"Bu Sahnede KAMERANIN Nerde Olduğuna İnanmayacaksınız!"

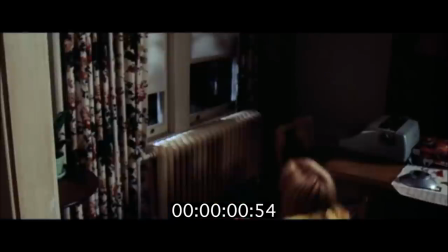Şimdi şu sahneyi bir izleyelim.
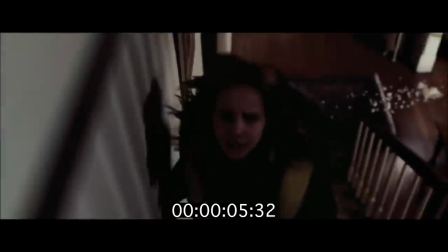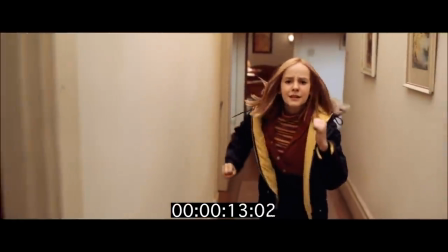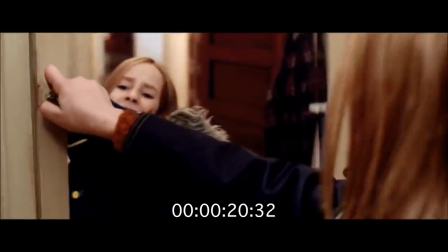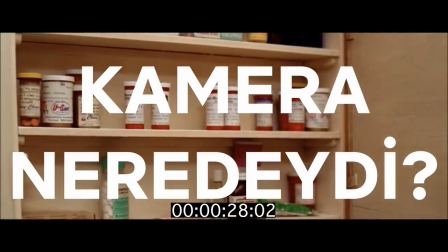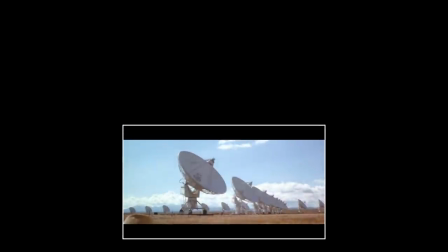Bu 1997'deki güzel bilim kurgu Contact'ten bir sahne.
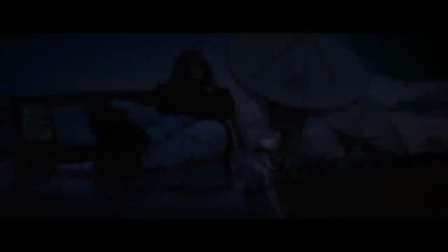Belki fark etmemişsinizdir ama sahne güzel bir teknik içeriyor. Şimdi bir daha bakalım.
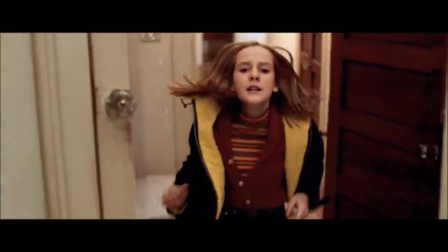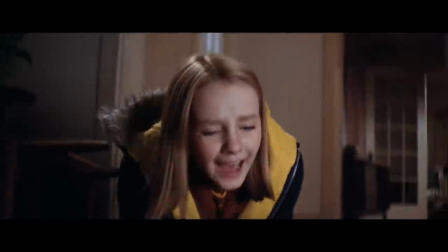Kafanız karışmış olabilir. Tek plan olan bu sahne boyunca kamera neredeydi lan? Bu sahne nasıl çekildi?
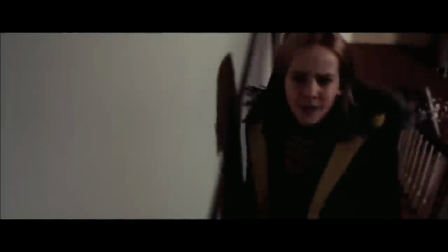Bu sahneyi izlerken her şeyin normal olduğunu düşünüyoruz.
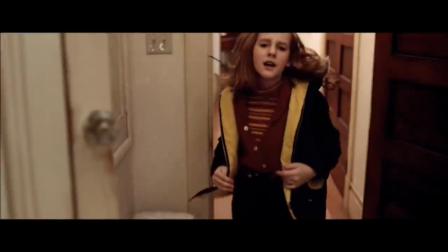Ancak bir anda görüntü geriye doğru açılıyor ve aslında sahne sırasında hep aynaya baktığımızı anlıyoruz.
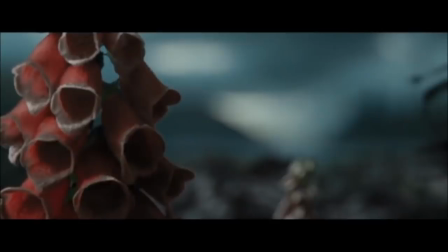Bunu fiziksel olarak yapmak imkansız. Benzer bir örneği Harry Potter ve Azkaban Tutsağı'nda görmüştük.
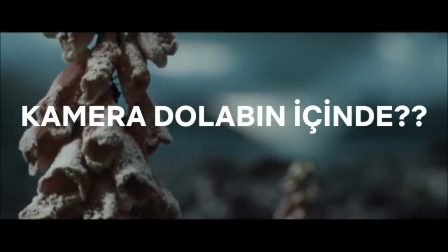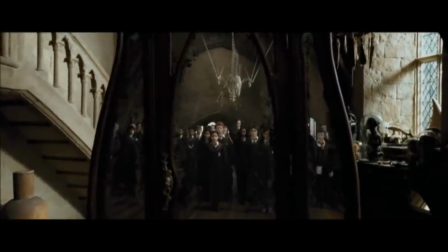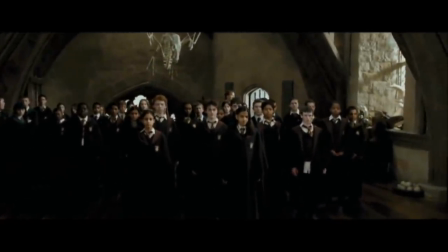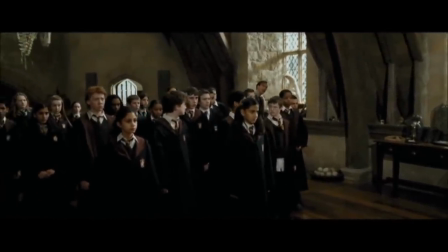Harry Potter'ı çok sevsek de şimdi Contact'e geri dönelim. Öncelikle bu sahnede kızın koşuşu garip.
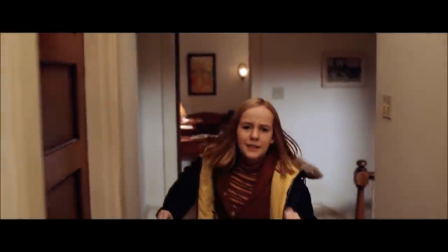Bu sahneyle alakasız bir gariplik. Büyük ihtimalle kamera operatörünün hızından kaynaklanıyor.
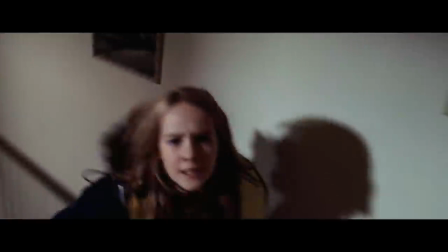Şimdi gerçekten sahnenin nasıl çekildiğine bakalım. Bu sahnede iki ayrı kamera açısı bulunuyor.
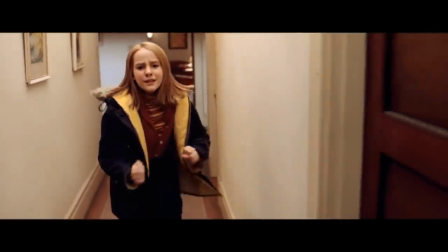Yani görüldüğü gibi tek plan değil. İlk açı kızın koridorda koşuşu. Bunu normal bir şekilde çekmişler.
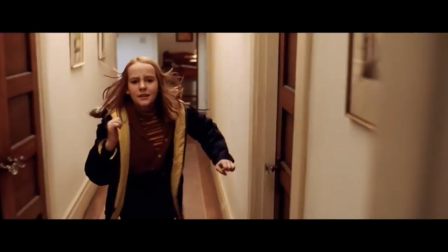Ancak daha sonra sahneyi ayna yansımasından izleyeceğimiz için ters çevirmişler.
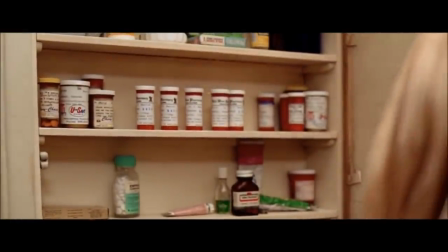Dolabın açılışıyla kızın koşuşu ayrı çekilmiş. Zaten ikinci açımız tuvaletteki dolabın açılışı.
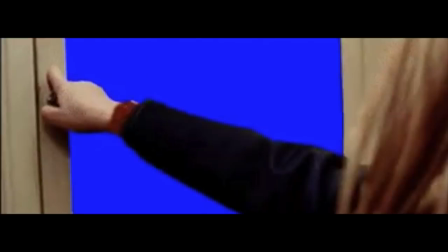Tabi dolabın aynası yerine şu mavi zımbırtılardan koymuşlar. İşte yeşilleri de var bilirsiniz.
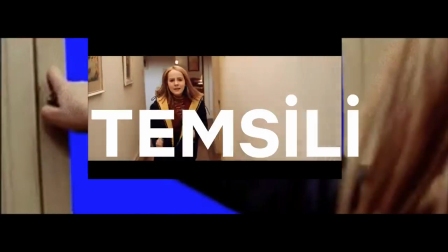Bu mavi ekrana kızın koşuş görüntüsünü eklemişler ve kız tam dolabı açarken görüntüyü geriye doğru açmışlar.
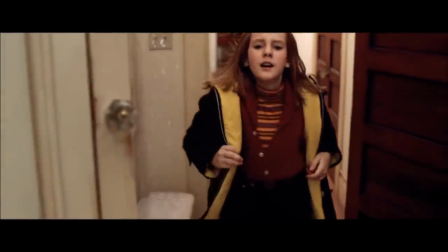Yani kızın dolabı açan koluyla aynadaki yansıması ayrı zamanlarda çekilmiş görüntüler.
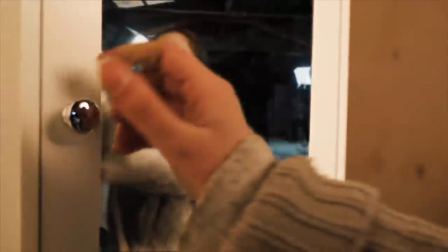Bu aslında dünyanın en zor tekniği değil. Hatta bir YouTuber aynı tekniği kendi uygulamayı denemiş ve ekranda görebileceğiniz gibi başarılı olmuş.
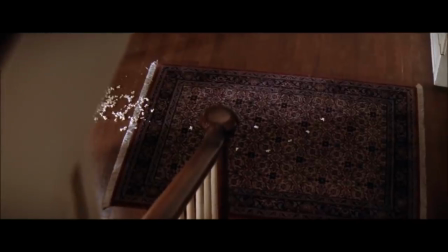Bu sahneyi harika yapan şey görsel efektlerin hiçbir şekilde anlaşılmıyor oluşu.
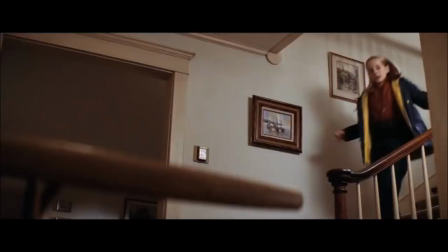Zaten bir film yaparken en önemli unsur yapılan şeyi belli etmeden hikayeye bir katkı sağlamaktır.
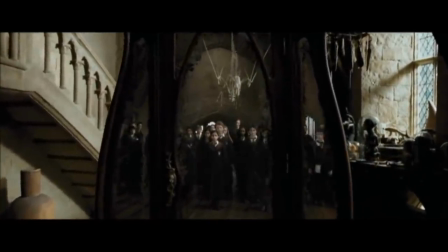Oyuncular, kurgu ve görsel efektler sadece ve sadece hikaye için vardır.